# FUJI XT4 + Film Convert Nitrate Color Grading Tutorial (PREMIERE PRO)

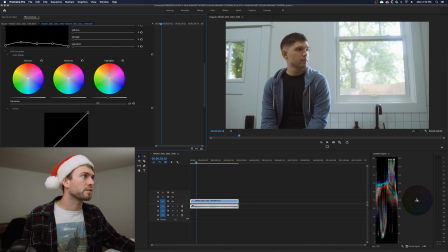(4:23)
Basically I just crank it up until it looks way too intense and then slowly dial it back until my eyes say there you go. Typically 120 to 130 is where I like mine to be because it kind of like flavors up the colors without it looking too punchy or weird.
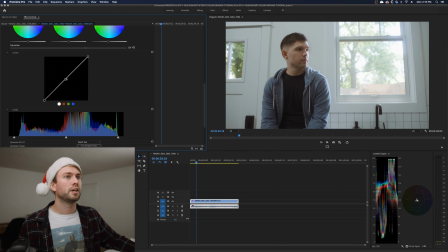(4:39)
Below this is your basic curve adjustment so you can totally customize your exposure and isolate certain areas of the image. Sometimes if I have really blown out highlights, I'll add a little curve like this to soften them just ever so slightly.
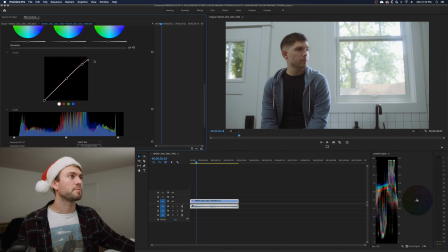(4:54)
You can see it kind of just fades them out. It kind of adds a little bit of a little pro-misty look.
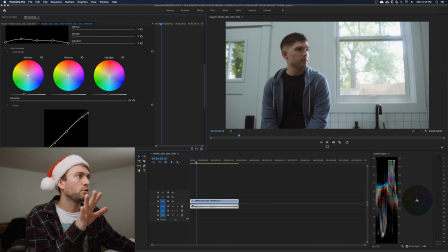(5:00)
The film convert sliders, these guys here, do a pretty good job. Sometimes I just don't like how they interact with the footage.
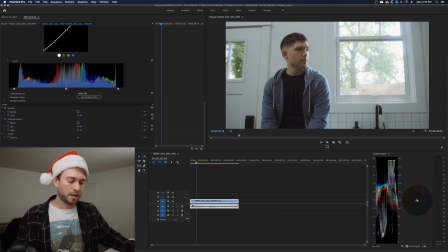(5:07)
I don't know what exactly is going on, but for some reason I prefer using the Lumetri color sliders. So I'll drop Lumetri below film convert go to color wheels and match and then I'll use these
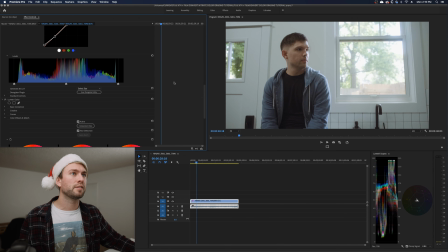(5:19)
Because it feels like they just adjust the overall exposure a little better than these film convert ones Which seem like they isolate the highlights,
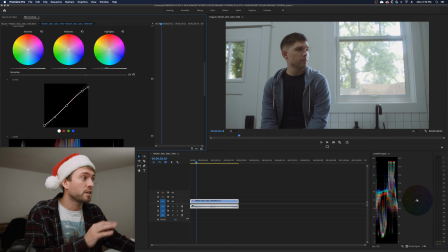(5:28)
which is good in some situations If you just want to pull the highlight exposure down a little bit I don't want to make him look too contrasty and punchy.
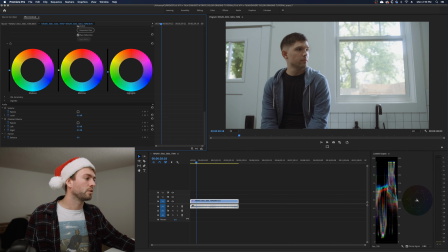(5:35)
So I'm just gonna kind of keep his Lower and a little bit higher to me.
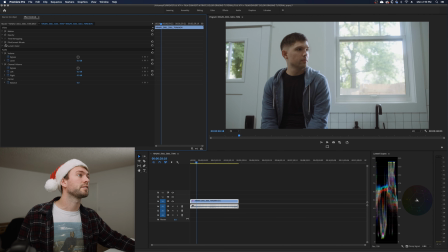(5:40)
This is looking pretty good so far. Obviously I'm not the best colorist in the world, but I mean, this was our starting point.
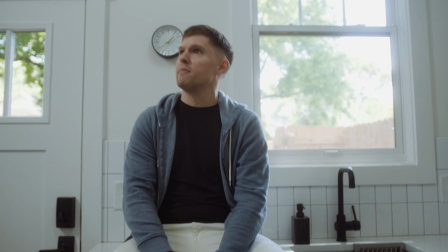(5:48)
Now here's where we're at. This is a very challenging shot to grade because one, I'm not a professional and two, it's just an intense dynamic range situation.
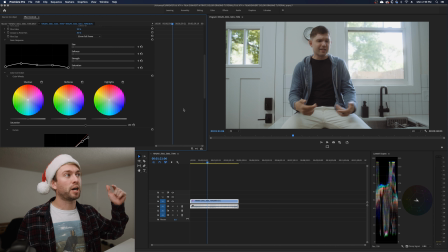(5:57)
It's really challenging our camera. And I probably could have brought the exposure on set up a little bit on him so that there wasn't too much of a drastic difference between the highlights outside and inside. So this is just a way for me to learn how to shoot better as well now let's say his skin looks totally whack and you need to fix it
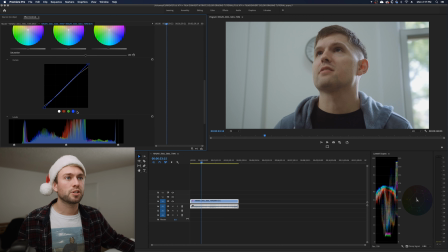(6:14)
there are a couple things you can do so down in the curve section you can go into these and start pulling values out and adjusting things this blue one in particular if you pull it down it kind of accents more of the orange because it's pulling blue out and those are complementary colors but if you're happy with your overall image and you just need to change his skin tone I'll show you how to do that so
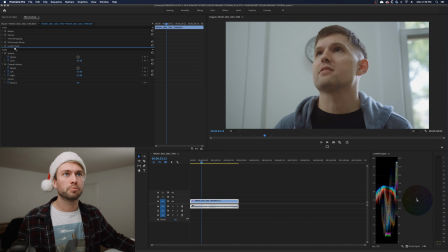(6:33)
we're gonna add another lumetri color below this and we're gonna go to our HSL secondary and then down here this is this is where the magic happens you see this set color thing we're gonna biggity blam use that smack that on his face
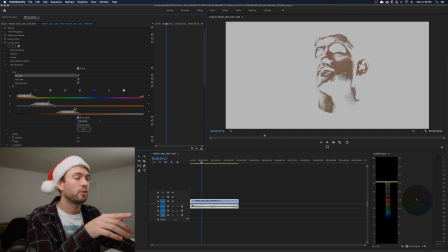(6:47)
hit show mask and now we're gonna fine-tune these to just be selecting his face and we want it to be a nice even mass so
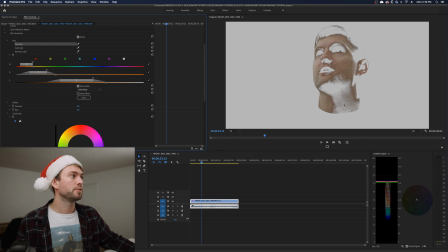(7:01)
obviously there are some spots that are missing because they're different color tones and we don't want any weird color patterns to show up. So what we're going to do is go to this blur setting and I usually add 25 or 30%.
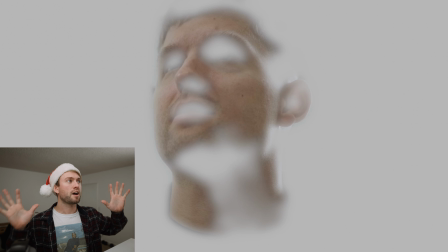(7:12)
It adds a softness to that mask. So if you change the skin tone, but one part isn't selected, it's not going to make this one part look all weird and blue or green or whatever.
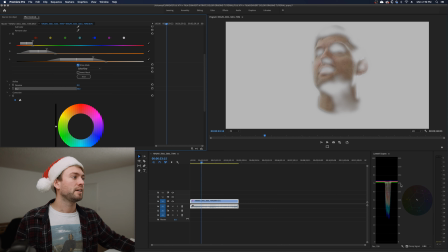(7:21)
It just makes it nice and smooth. Since we have our mask selected, our scopes over here are going to show us exactly what's being selected.
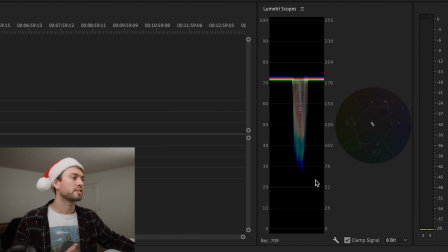(7:29)
So if I turn it off, It's the entire image if I turn it on. It's just the skin So we can see that our skin tone is riding this line here, which is what we want This is referred to as the bloodline which shows the saturation of
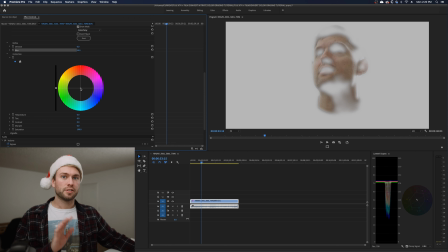(7:41)
our blood or our skin on the scope So if you want to correct your skin tone you go into this big wheel here click and drag To the area that you want to change it to we want natural
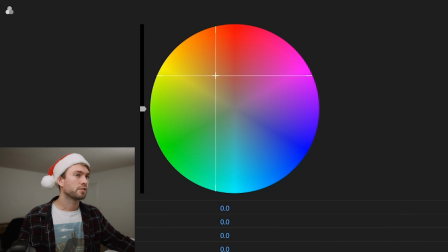(7:52)
We're obviously going to go right along where that bloodline is so the farther out you go the more saturated it is Obviously,
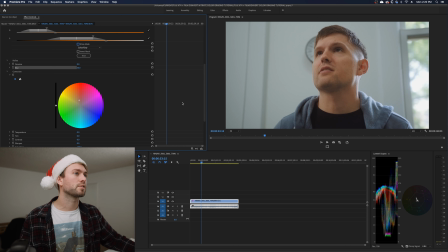(7:58)
it's gonna start looking crazy and now we'll turn our mask off. So that's what it's looking like It's a little too orange, but if we turn it off, we can see the difference there.
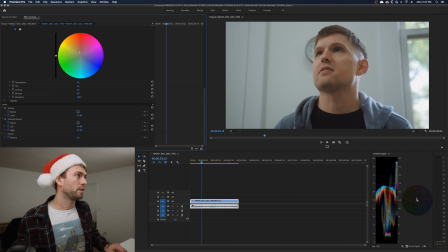(8:06)
Also You can change the saturation by using this here. Here's a hundred Let's see what 90 looks like.
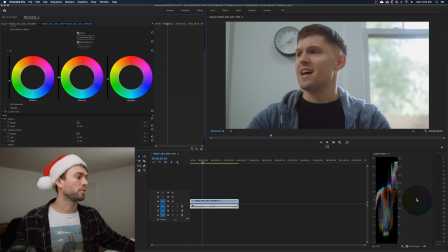(8:12)
So I'm gonna go to my shadows and pull those down That's looking pretty good to my eye.
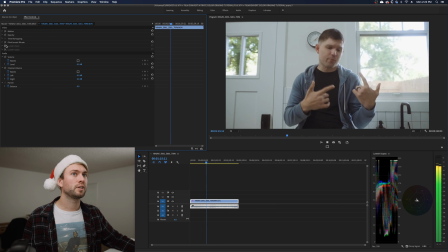(8:17)
I think that looks really sweet. So here's before now. There's film convert exposure adjustment skin tone adjustment. So let's say we want to go one step further and you want to look like Hollywood. You want the teal, the orange, the whole shebang.